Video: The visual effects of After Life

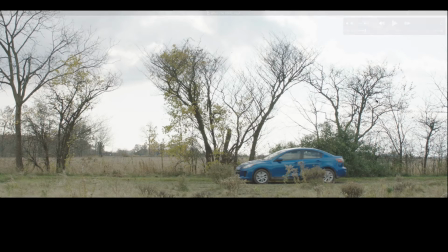It was difficult for Nicholas, the actor playing the main character, to actually turn off the car and have it drift to where it was supposed to end up so he ended up deciding to just
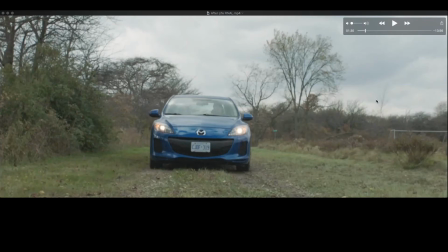brake um and you can see like the car lights the brake lights are still on and the exhaust
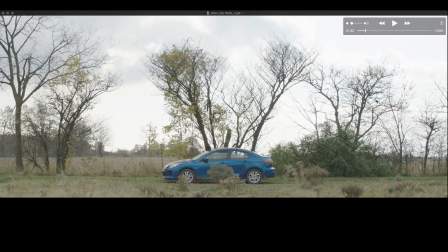is coming out of the car um so the character doesn't know it yet but he drives through the work area of the poorly trained afterlife transition facilitator
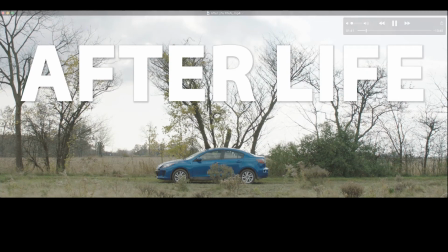who has long since left but has left their extra-dimensional displacer there um and basically it's the equivalent of like an emp so it kills all
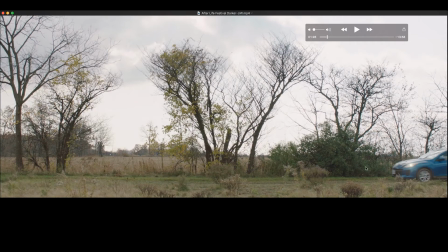electronics and cars and anything that i guess goes into that bubble so the other thing uh i did as well was i added like headlights um because nicholas had this idea of like flicking the headlights on and off to show that the car was dying um but in the previous shot uh the
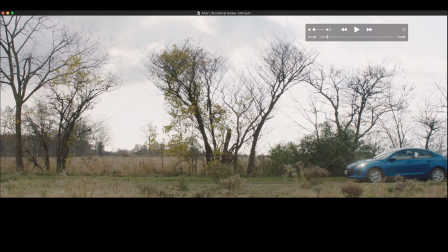headlights were off so i added them and hopefully it looks realistic and I did that using it like a lens flare and all this was a relatively simple to do in After Effects using track motion and masking.
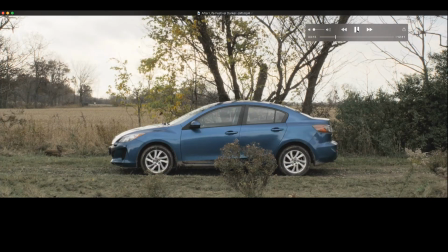In this shot the main character doesn't realize it but he's trapped in a sort of bubble created by the extra-dimensional displacer which is used to set up the work area of the transition facilitator.
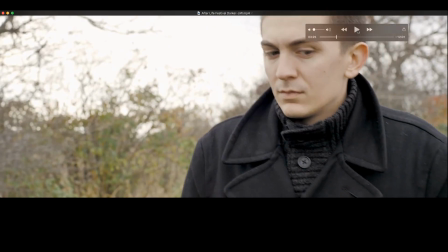So when he starts to walk away from his car he's brought back to the other side kind of like being teleported.
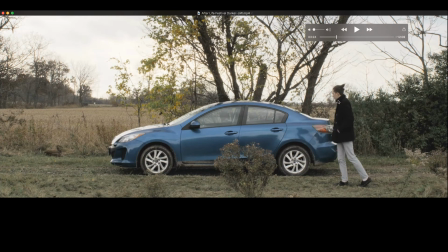So this could have been filmed in any number of ways, such as using cool teleportation effects. But considering the time constraints we had, we wanted to keep it simple. So we had him walking out of one side of the frame, and then repairing back onto the other side.
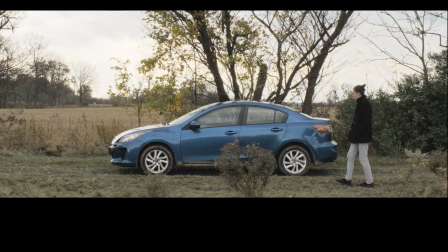How we shot this was we had Nicholas get to a certain point, run towards the camera, and then under it, and then to the other side and start walking into the frame. All this ended up taking about 14 seconds, which I thought was far too long for the audience to just wait for him to reappear on screen.
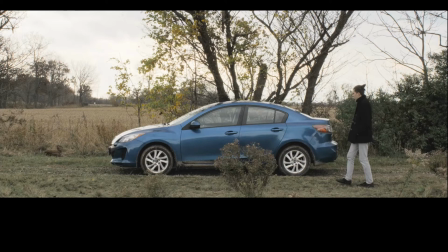So I felt it was necessary to shorten it. I tried splicing it, but it was too obvious with the leaves blowing the wind that it was spliced. We could have done it other ways, like maybe using different cuts, different angles, different shots. But having it as one continuous shot really sells it better.
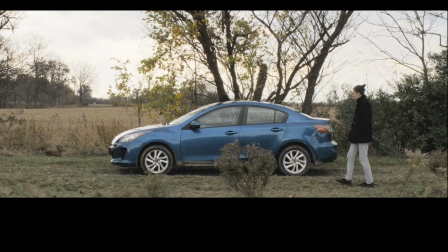So what I ended up doing was taking a shot of Nicholas reappearing on screen and then masking him out over an empty shot of just the car in the field. It was time consuming and not 100% perfect, but it moves fast enough that I don't think anyone will notice.
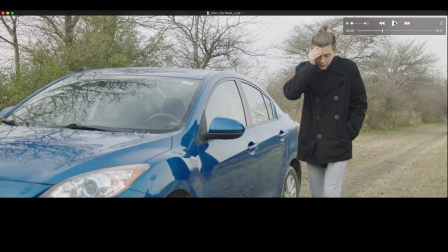This next shot was taken a week after all our filming was done. After a quick rough edit by our editor, Jamal, I felt there were missing elements that needed to make the film flow better.
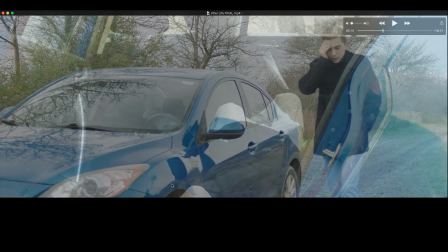So I ended up going back to the location with just Nicholas and the owner of the car, Darko. In this shot, I noticed Darko was in the reflection of the car, and I failed to notice it while filming.
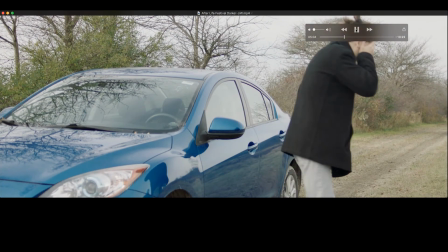The boom pull and mic really stand out, so I ended up using Photoshop and After Effects to remove it.
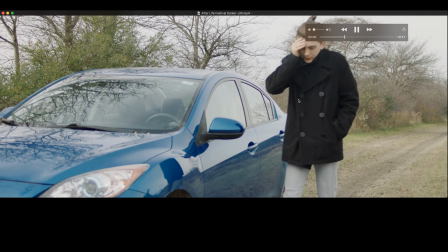Because he walks into that area, it made it more challenging, and it had to be masked frame by frame.
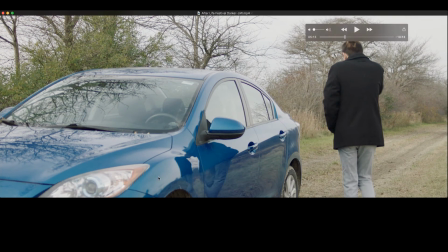This was the first shot I started on, so I probably would do it differently now, probably more efficiently, and it would probably look better. The final version is not 100% perfect, but I think most of the audience's attention will be on the character, and they won't notice any weirdness in that area. You can still see Darko's body and head, but it's not as noticeable as the audio equipment, and it could really be anything.
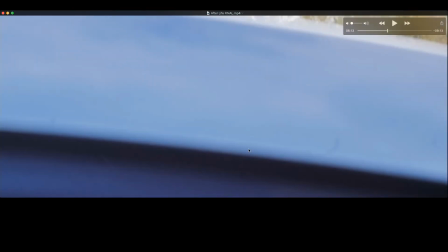Here we have another case of a shot with the dirty sensor. It's really noticeable as the camera tilts up and over the blue of the car.
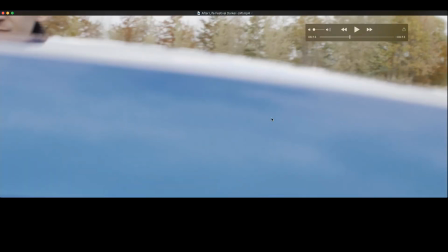And here is the final version. This was done using Photoshop and the clone tool being careful to clone from the same area to avoid pixel weirdness.
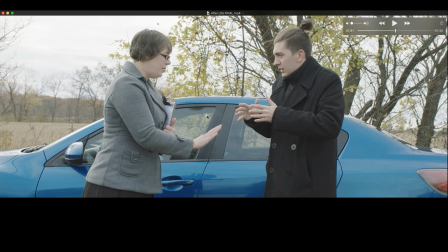There were two shots where the dead cat on the mic was reflected in the car. These weren't very difficult to remove.
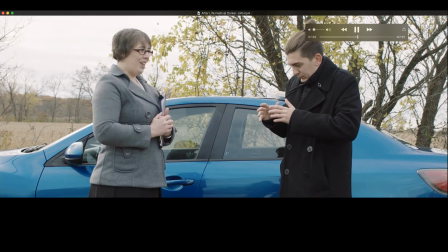Out of all the visual effects shots, these were the easiest and the least time consuming.
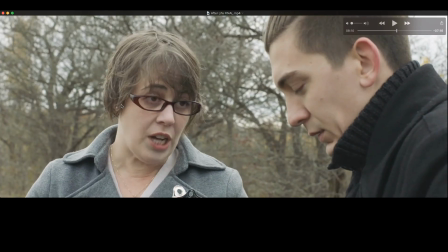This next one was the most frustrating to work on since it was hours of work that could have easily been avoided.
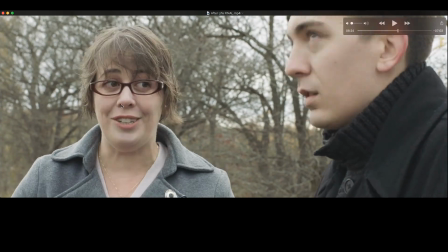It was cold when we were shooting out, and as a result, the actress's eyes started tearing up. I was the boom person in this shot, and I noticed a tear, but I didn't want to cut.
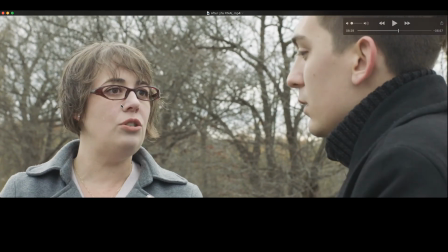The actress was doing an amazing job of saying her lines, and I didn't want to interrupt her, and I thought, eh, I can fix it in post.
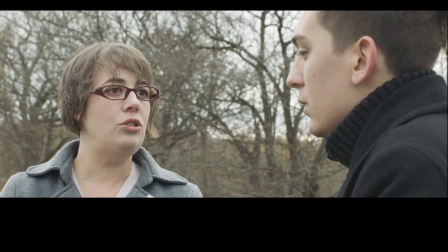It literally would have taken about a minute to just stop, have her wipe her eyes, and start again. Instead, I spent hours working on the 600 exported frames, editing each one in Photoshop using the clone tool.
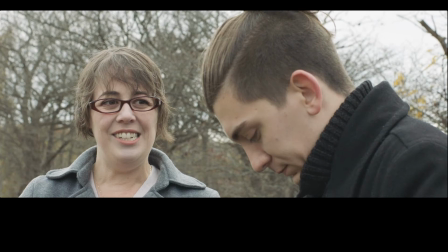Maybe there is a better way to do this, but it's the only way I knew. What made it worse is that I had to do it twice because my first attempt wasn't that good.
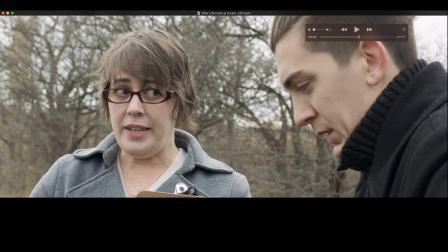I had a skin blotch running down her face instead of a tear.
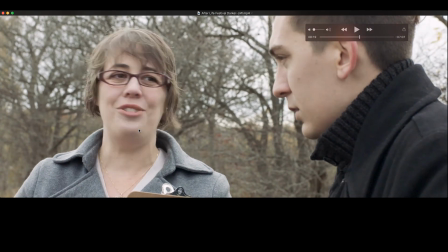What I learned was when cloning, you need to clone from the same source and keep checking previous frames so that they blend well together.
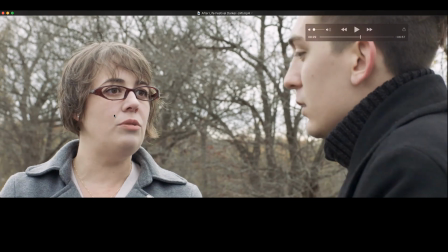So lesson learned, when working on set, it's always best to get the most perfect shot you can and avoid as much post-production work as possible.
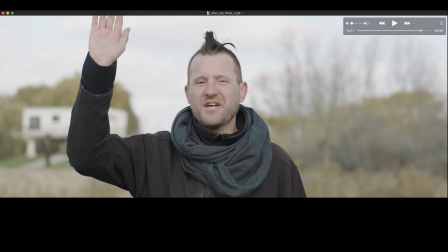This was the most challenging of the effect shots. As you can see, there's this like structure behind the character in the background, and I didn't really like it there for two reasons. One, I thought when the character had his car die and he started walking, people might question why he went straight when he could have went towards the structure, as maybe there were people there who could have helped him.
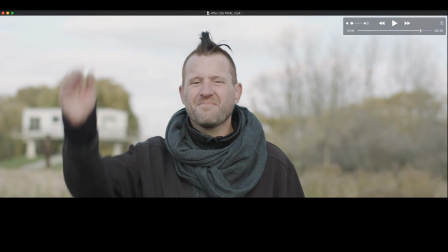And two, it might be a little distracting to the audience to see this thing in the background.
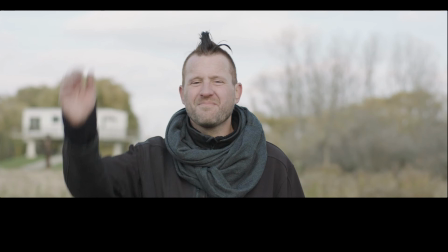Why this was difficult was that the arm goes right through it fairly quickly and there is quite a bit of motion blur.
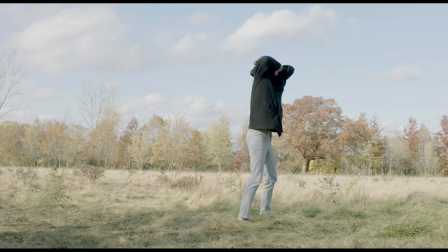So how I did it was by grabbing a frame from a shot that wasn't used and luckily I had something that
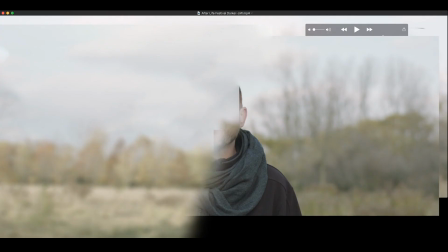blended well with this shot and worked on it in Photoshop to blend it in with an existing frame.
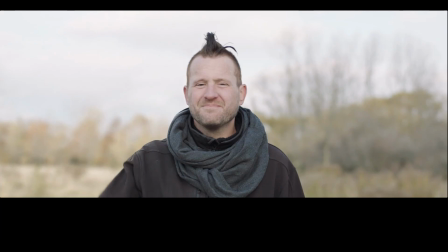Then I used several instances of masking to blend the new frame with the existing footage.
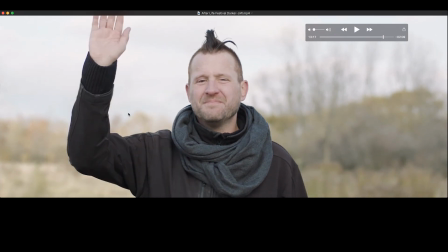Took a bit of googling and many hours of frame by frame masking and tweaking but overall I think it turned out well and I'm pretty happy with the final result.
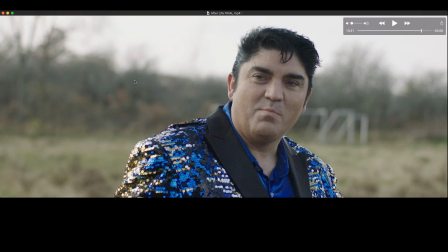For the final shot, there were soccer posts in the background and I figured I might as well remove them. They could have stayed in but I just decided why not.
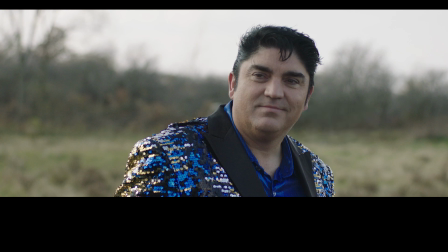I took one frame from this footage and cloned out the posts and that became the new background that I masked the foreground elements on top of.
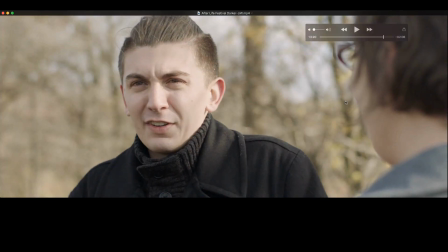It took a bit of time because his face and hand move around a little bit but overall not Not as challenging, just time consuming.